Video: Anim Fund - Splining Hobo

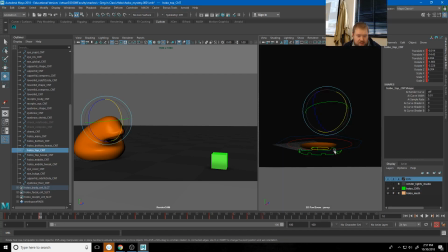16:22 For me, these are telling me a lot of information about how my character gets from one pose to the other, or how my character
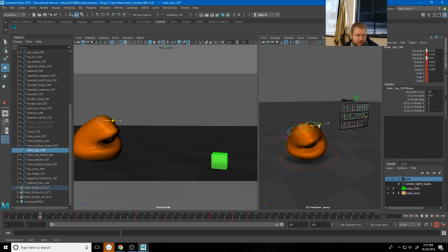16:34 is reacting to. Sorry, it's hard to think and animate at the same time. There we go. Now in the process of doing this, you can always make changes to your actual keys if you need to.
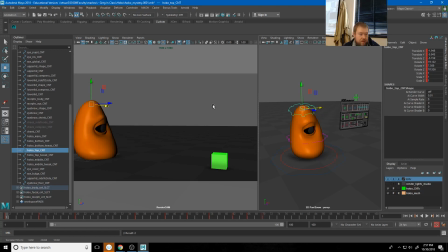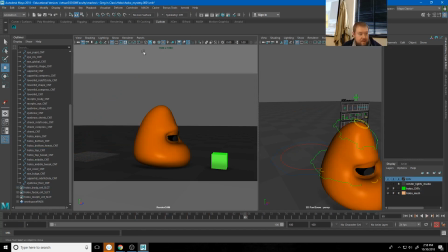17:01 Now, that's one breakdown key.
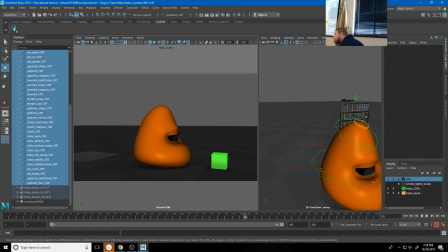Inevitably, the question is going to come up, how many of these do I need? How many breakdown keys do I need before I can move forward? I'm not doing anything in the graph editor yet.
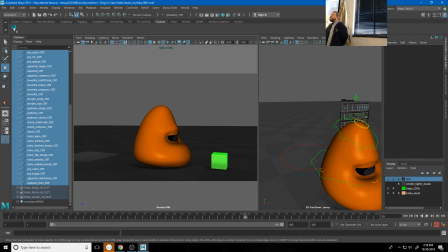17:19 Right now, I'm just making sure I have enough information in the form of keyframes that I can move into the graph editor and make informed decisions, right? So the number of breakdown keys is really up to you.
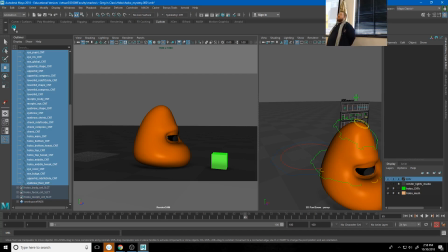17:34 Having said that, for the most part, most people usually are not putting in enough of them. My 2 cents is I usually animate, I try to have a breakdown key every, say, 5 or 6 frames at the least.
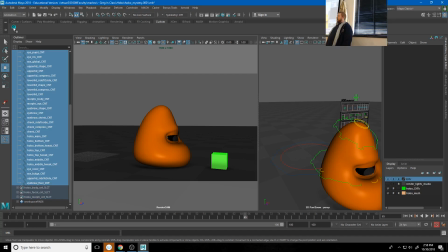17:52 Occasionally in some bigger open areas, it'll be a little longer than that. Or, you know, if the character's just sort of setting there, I don't key that as much, I do more in the graph editor. But for this, like,
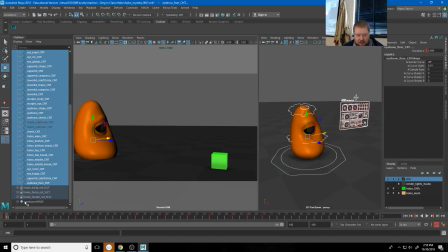18:04 I've added that one breakdown key, but that's still not enough to tell me about how this character is moving forward,
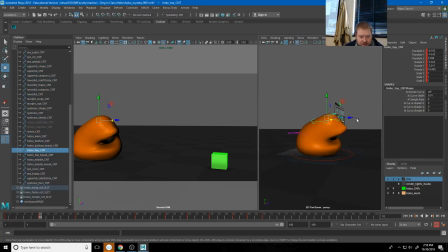18:12 right? I still think I need to do that a little bit more. Maybe do a little bit more something with this. There we go. So I have from here to here to here, but that's still 20 frames.
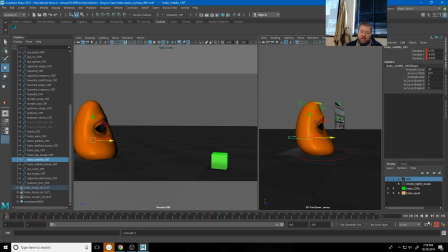18:30 That's almost a whole second of animation that takes place with just 3 keyframes. And so when I watch that beginning part, it still just feels too slow and squishy to me, right?
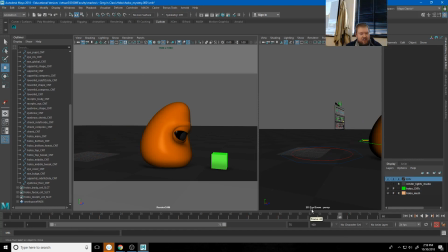18:43 Like, it doesn't feel like there's any control of the timing to me.
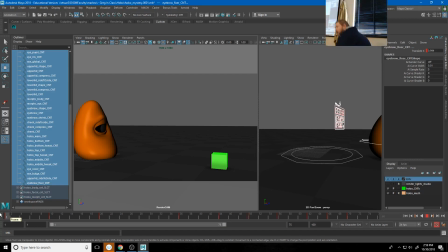18:49 So a breakdown key can also be used to hold a character in one pose a little longer, right? So for example, if I just made a copy of frame 1, right?
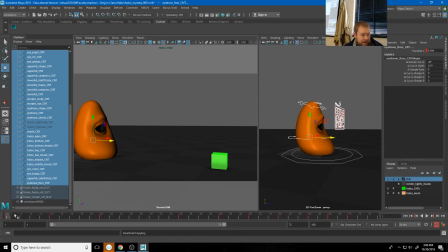19:03 Have my entire character selected, right click, copy, and I pasted that out here on frame 7, right? Then how that motion is going to look now is he's going to go into that a little faster right there, right?
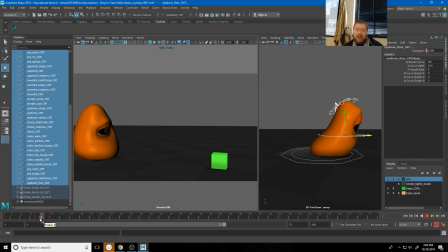19:19 Because now it's just taking 3 frames to get to that second pose. And so by adding additional poses to kind of hold a character in one stance a little longer, that's going to be a way you can manipulate your timing, right?
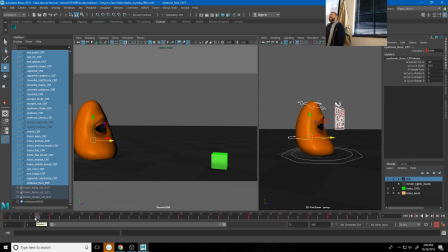19:37 We call these holds, but holds like that, where I just copy an entire keyframe, is not really a good idea in 3D animation. The reason for that is because if I were to just play frames 1 through 7 for you, right?
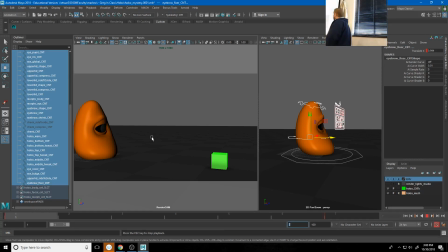19:57 Like, the animation is playing right now, but it's not moving at all, right? And you can get away with that a little bit in 2D animation, but in 3D animation, it just feels like we have it paused, right? It doesn't feel like anything is actually happening. What we need here is what we call a moving hold.
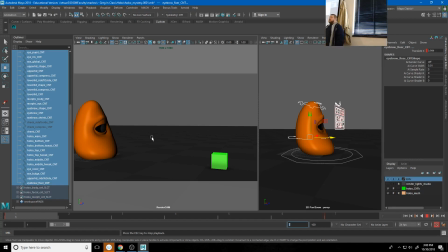20:16 And a moving hold is a kind of breakdown as well, right? A moving hold means we're mostly going to stay in this pose, but we're going to start a little, or have a little bit of motion in there, right?
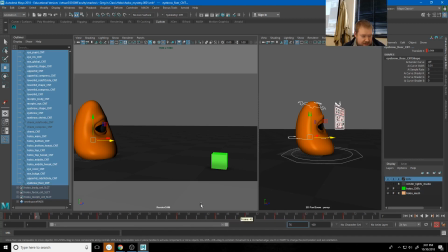20:30 So to extend this back out to about frame 70 again, instead of just having a copy of this key pose, I usually find like somewhere in here, like the first few frames, and just sort of have a little bit of an ease out,
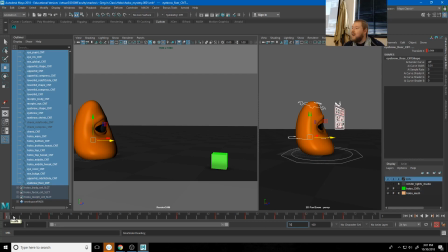20:48 right? So like frame 1 or frame 2 is not exactly like frame 1, but it's pretty close, right? Frame 3 is also pretty close. So somewhere between frame 2 and 3, I could borrow what is in that and have that as my moving hold.
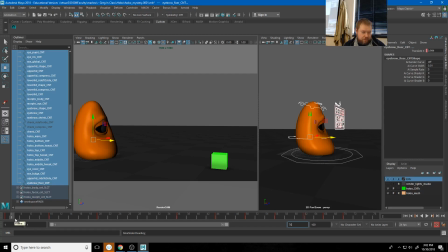21:06 So let's say I chose frame 2, right? One of the ways I can do this is just to set a keyframe, and then move that keyframe, right?
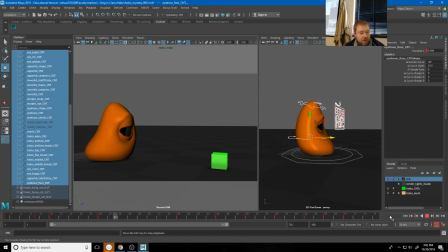21:19 Another way, and so you'll see what we have now is it's still fast, but it's not completely dead through there. It's moving just a little bit, right? The other way we can do that, I'll actually show you again on this one.
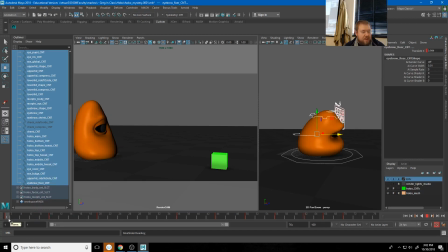21:39 Another way we can do that is to have our mouse or have our time slider on that keyframe and middle click drag. And you'll see as I'm middle click dragging, nothing is updating, right?
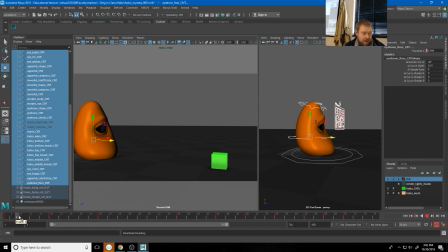21:54 So if I start middle click dragging while it's on frame 2, everything is going to stay in the same position as it was on frame 2. And then as long as I have everything selected, I can hit S, and it sets a keyframe there, right?
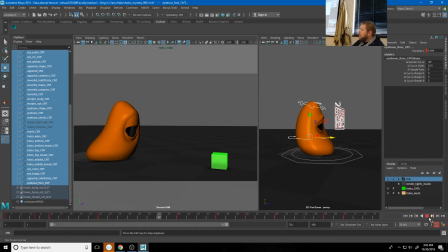22:13 So now what I have is a little bit of a faster motion into that little squash transition. But when he does that, then it gets squishy again, right? It gets like all slow and sluggish as it goes up to
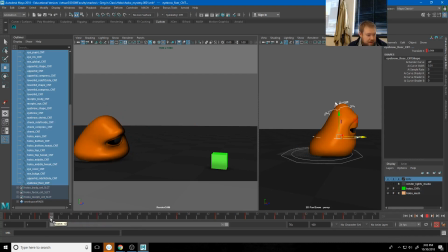22:32 this pose, right? So like that transition still takes 10 frames. So we can do a couple of things here. I could go to like frame 18 and middle click, drag that back to here.
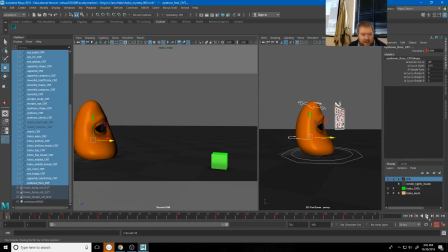22:49 And so what you're going to get now is a little bit of a poppier motion over to that, right? And then it's going to kind of ease up to this pose, right? And so you can see how we can kind of use that, right?
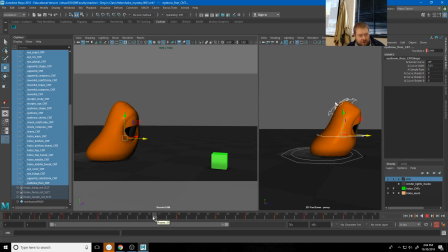23:07 And we can continue to do that. Like I could borrow like frame 32, pull it back to here, not D, S. And so we're starting to get a little bit more ability to kind of adjust our timing, right? So just by adding these little moving holds, I'm getting like this texture to the movement, right?
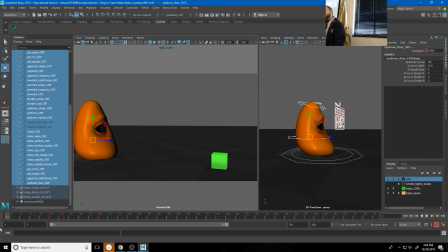23:26 Now it's kind of happening in these like short, quick motions, right? Now another type of breakdown key that you can do is an overshoot, which means we want to go to that pose, but then go a little past that pose, right? So let's try that and see what happens.
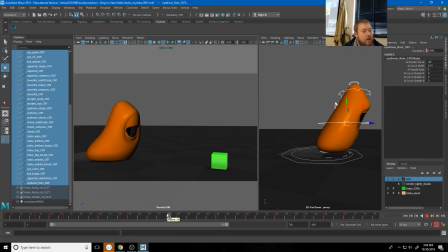23:48 Like maybe it's this one, right? Let's see. So from here up to here, right?
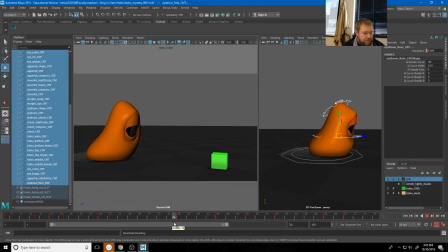24:03 What I could do is actually reverse these here. Like, so I could get something like frame 34 and have it go past that, bless you. And so now watch what our character does here, right?
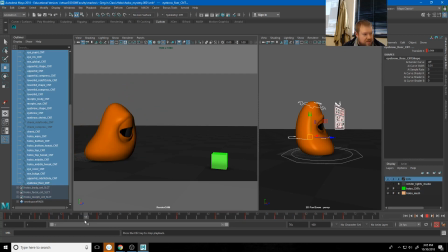24:20 So we get like it overshoots that pose and comes back, right? Now that kind of messes up my other pose because I kind of built in a lean in here. But we could still do that, right? I could still sort of borrow frame 21, take it out to here.